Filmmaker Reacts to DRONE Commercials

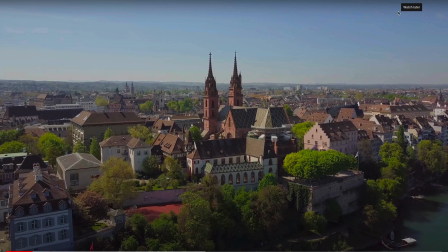One thing I would not do if you're doing a video like this, I wouldn't have a pop-up in the corner, which it just had, because you want people to stay on watching the video. You don't want them to click on something else. I wouldn't have done that.
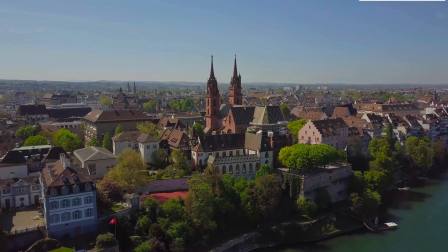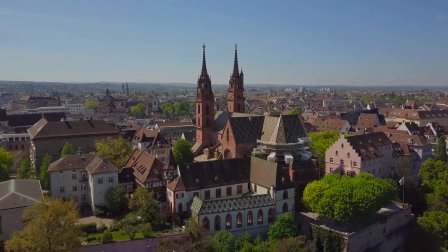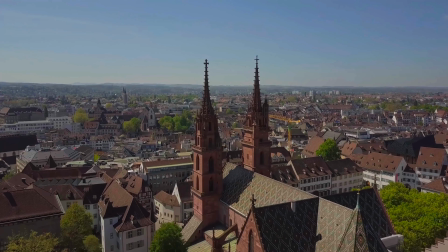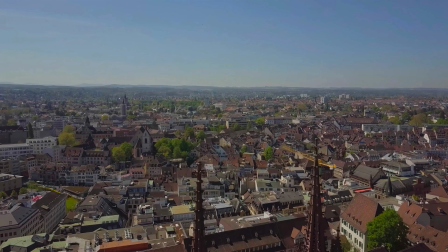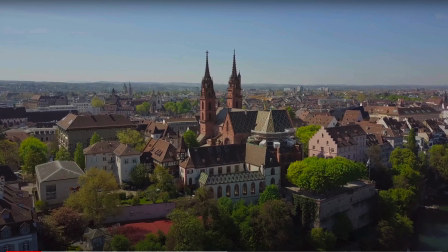So my biggest issue with this introduction is the first few minutes is this is a rising music. So music is either rising or it's steady, meaning it starts slow and it's building up right here and then it hits a point and then it gets much faster and more dramatic.
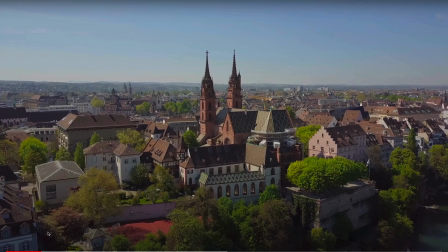So it's very chill in the beginning and then it gets very dramatic. So if you have music that's very chill and then it gets very dramatic, you want to get a few different scenes to build that. They don't cut to anything different. Let's go back here to the very beginning.
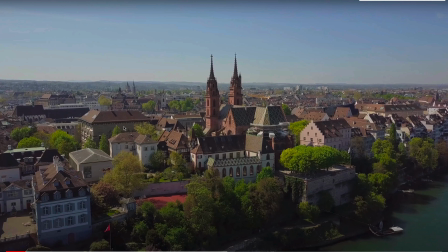So it seems like this church, all these buildings around it is what's really important. So what I would have done is shown the entire town, or maybe I would have just gotten closer and just shown the church. This is like a medium shot, so I think they should have gotten really close to something so you're not sure what's gonna happen yet,
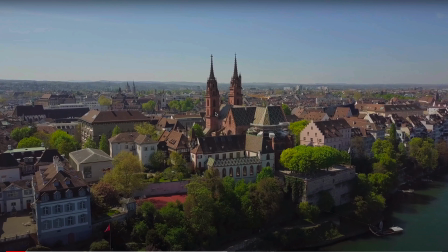or go far away and get the entire landscape. They kind of failed because they were kind of in between here.
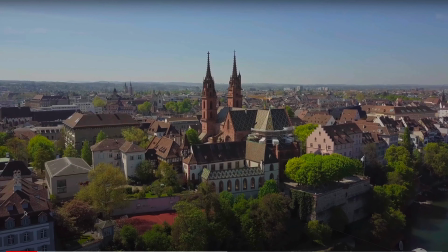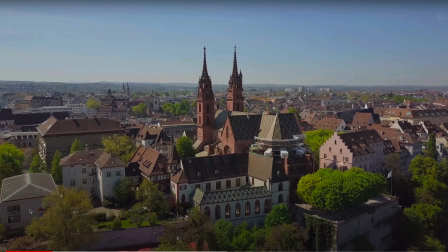So then you hear that music crescendo, it's like dun dun. They should have added a different angle, a different shot here. They kept with the same shot. So as soon as you hear a change in the music, you gotta change what you're shooting.
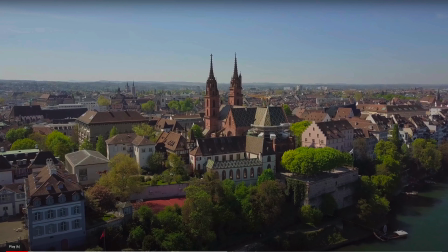You gotta edit to the music.
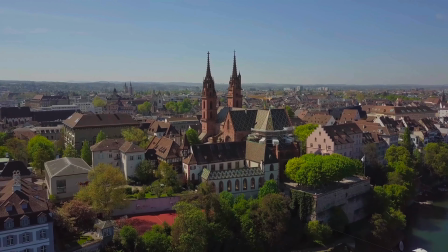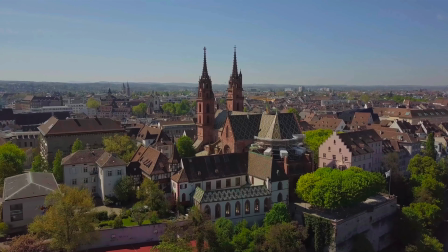So you're like right there, they should have cut.
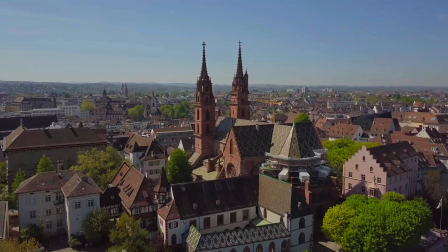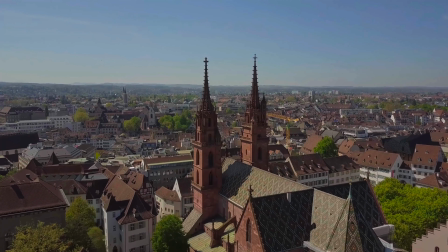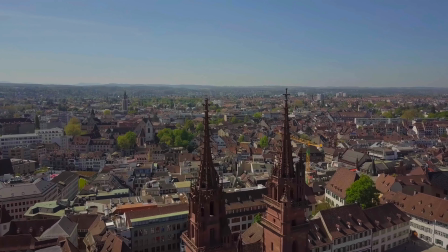They could have cut another place right there. Each one of those, I think it's a piano.
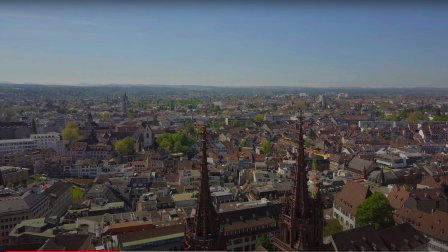I don't know my instruments. I'm good with music, but I don't know instruments. But I know the sound. I think it was that piano sound or whatever it was. They should have flipped to a different cut in the B-roll.
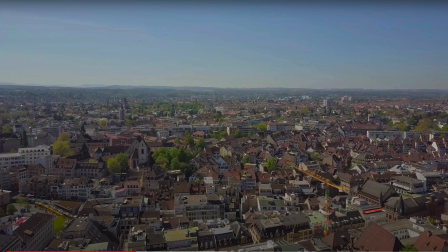See, so right there, you hear that wind blowing sound, and then a different music, a more dramatic part. They should have cut to something more dramatic. So it should have been a more epic shot of that building. It could have either been going around it or going up and away or something like this.
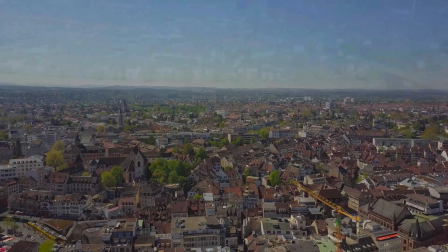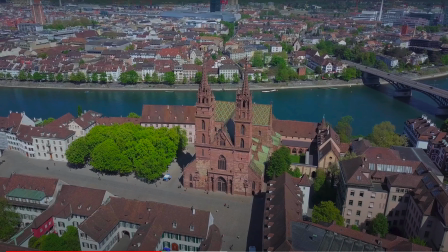Also, the beginning was slow and now it's kind of like picked up. The pace, the beats per minute is a lot faster. So I would have cut to something a little faster. I would have made those movements, done a little speed ramp or shot at 60 frames per second so I can both speed it up and then slow it down in post-production.
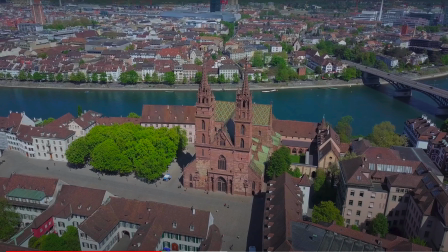So that's why I like shooting at a higher frame rate, for the ability to slow it down or speed it up. In the beginning it was kind of slow, you could have slowed it down, and then now you could have left it at normal or a little faster.
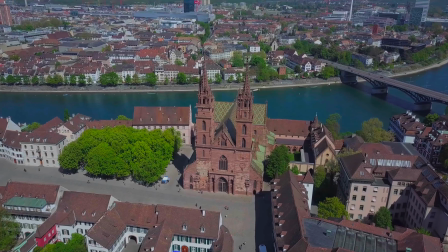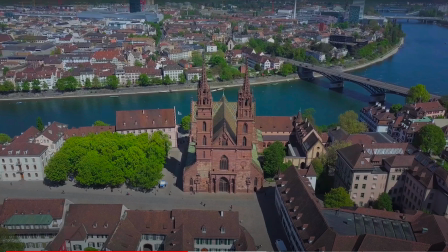So the biggest thing is they don't have enough different cuts. It's all the same thing. They're not cutting to anything. They just have the same shot. It's a nice shot, but you know, you gotta cut to something else.
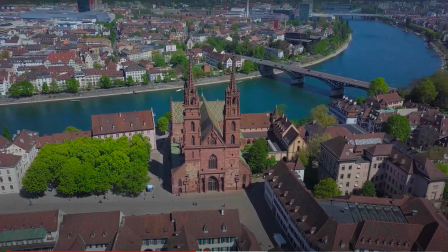It's a little jerky right there too with their movements.
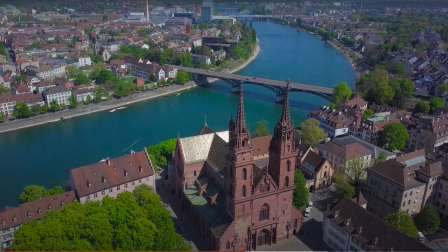This person just needs to listen to the music and match the sound of that music with the shot. That sound right there doesn't match the shot. What feeling do you get when you hear that music, and does it match the shot? Also, this seems to be like kind of dramatic music, which is better during sunrise or sunset.
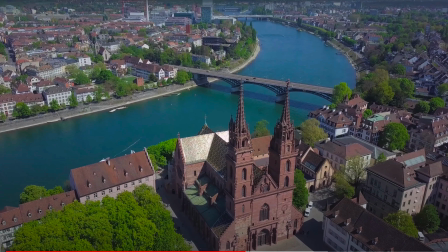Okay, during the middle of the day, it's not quite as good. So this is more cinematic, rising, and epic, dramatic music, which I do like, but this kind of music is better shot during sunrise or sunset.
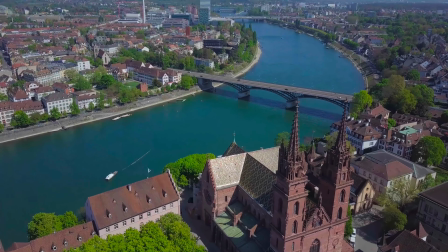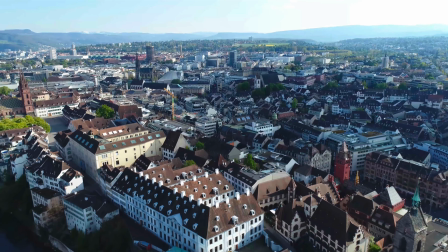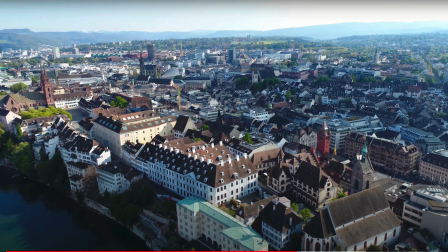And then all of a sudden we see this. So you spent all the time with the church, which is over here on the left side. We can see that. This seems out of place now. You were just focusing in on that church. Obviously it's the whole town, so it's really confusing. Also the lighting's different. Now you're shooting into the light, which is fine, but it doesn't look like it matches.
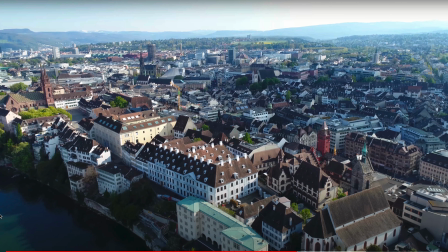And it's also, it looks like you're confused that you just got a couple shots and put them together.
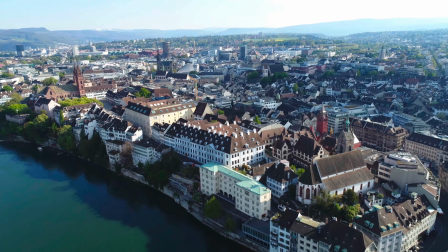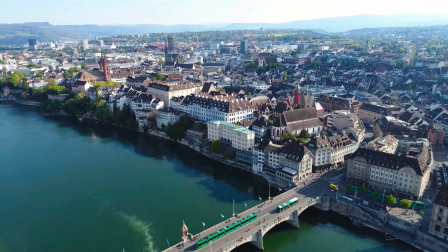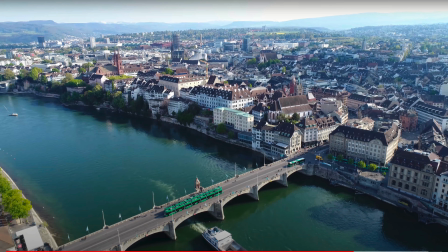So this person was just a little lazy with their editing. I do like the fact that it's nearing the end, you pull back. So in the beginning, it's nice to go forward, which is what they did. And the ending, they're pulled back. So that they did right. Always go forward in the beginning and go backwards towards the end,
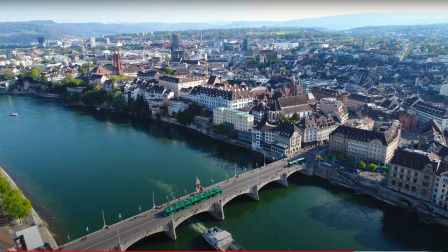because in the mind that shows the beginning of something and going away from it shows the ending of something. So that they did really nicely.
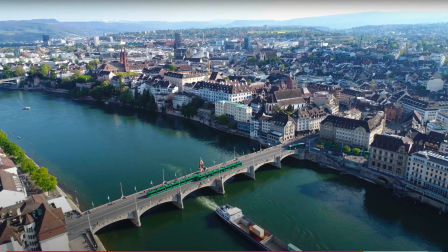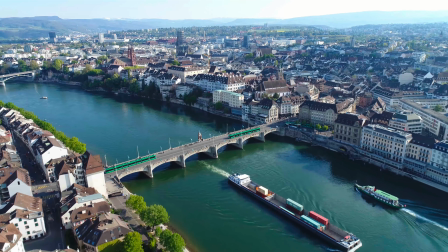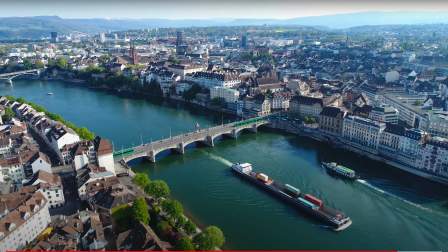That's a great shot right there. I like that shot. They could have speed ramped that up, so it started slow and then sped this up and then slowed down right there for that money shot.
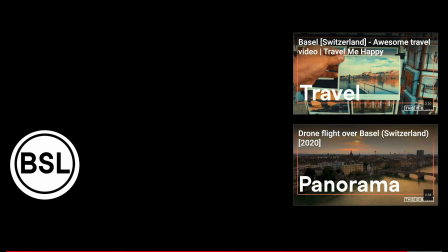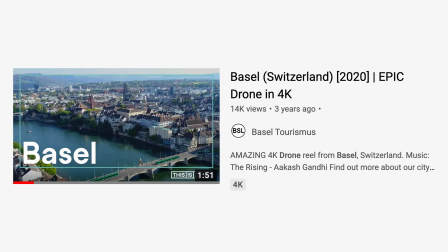In conclusion, that video needed some work, a lot of work with the editing,
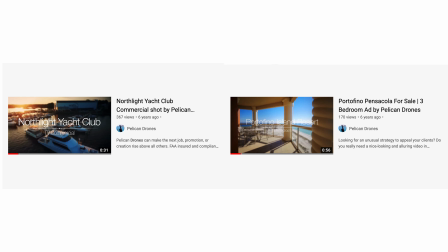whereas the other two just needed more work in camera shooting it. The last video was pretty well shot, it's just they didn't shoot for the edit.
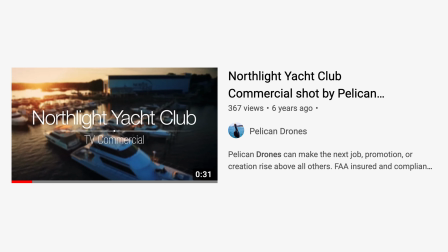And the first video, it seems like they didn't quite edit or shoot properly, so you really want to shoot with the edit in mind.
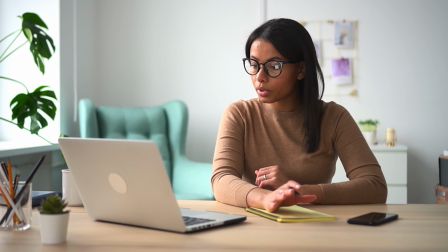That's why it's really good to have a storyboard or a list of shots that you're going to get and shots that transition one into another. It's also good to think about the exposure, the music, and the feel. So you might want to pick out a few songs before you shoot, although a lot of times I don't do that. I kind of have an idea of what I want to shoot, make a shot list, and then afterwards I get music that fits the shot list.
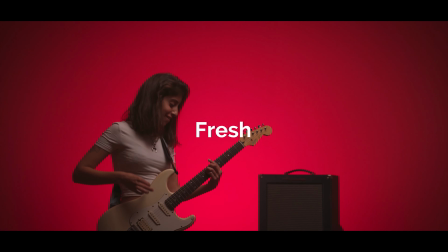Now if you're looking for great music, I use Artlist. The great thing about Artlist is when you sign up with my link in below,
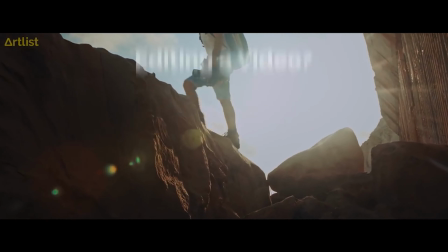you get 2 months free, and you can use this music for your YouTube videos, commercial videos, personal projects, whatever you want.
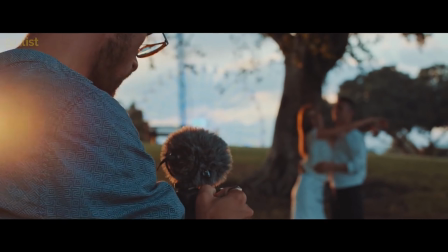And even if you cancel your subscription, you still have the rights to those songs for life.
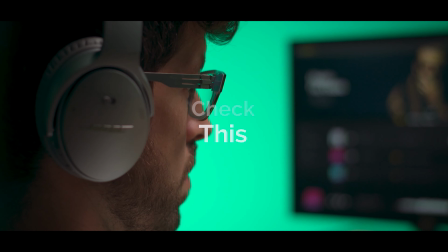So that's why I like Artlist, because once you sign up, you can get the music you want and you can use that music forever.
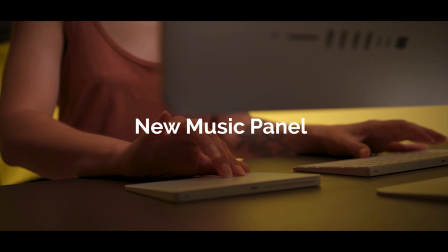So I'm a big fan of Artlist. They have a great selection. A lot of my music on my YouTube channel, and especially my commercial work, is with Artlist.
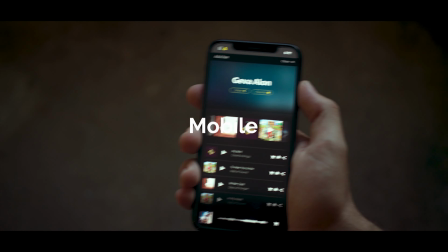So I highly recommend them. And as I said, I'll put a link down below. And let me know in the comments below if you enjoy videos like this. I can do more of them.
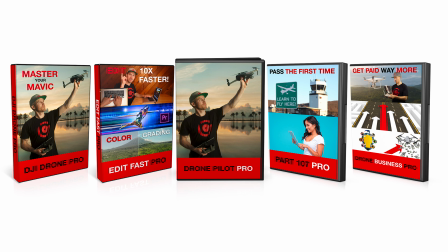And if you sign up for my Drone Pilot Pro course and send me your videos, I analyze and give you feedback of your work in the course.
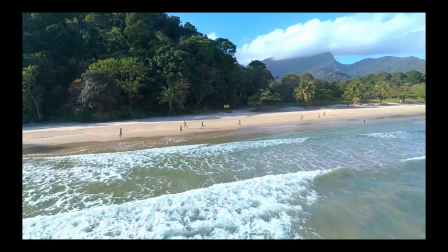So that's a huge perk of joining the course, is that I give you one-on-one feedback for all of your videos.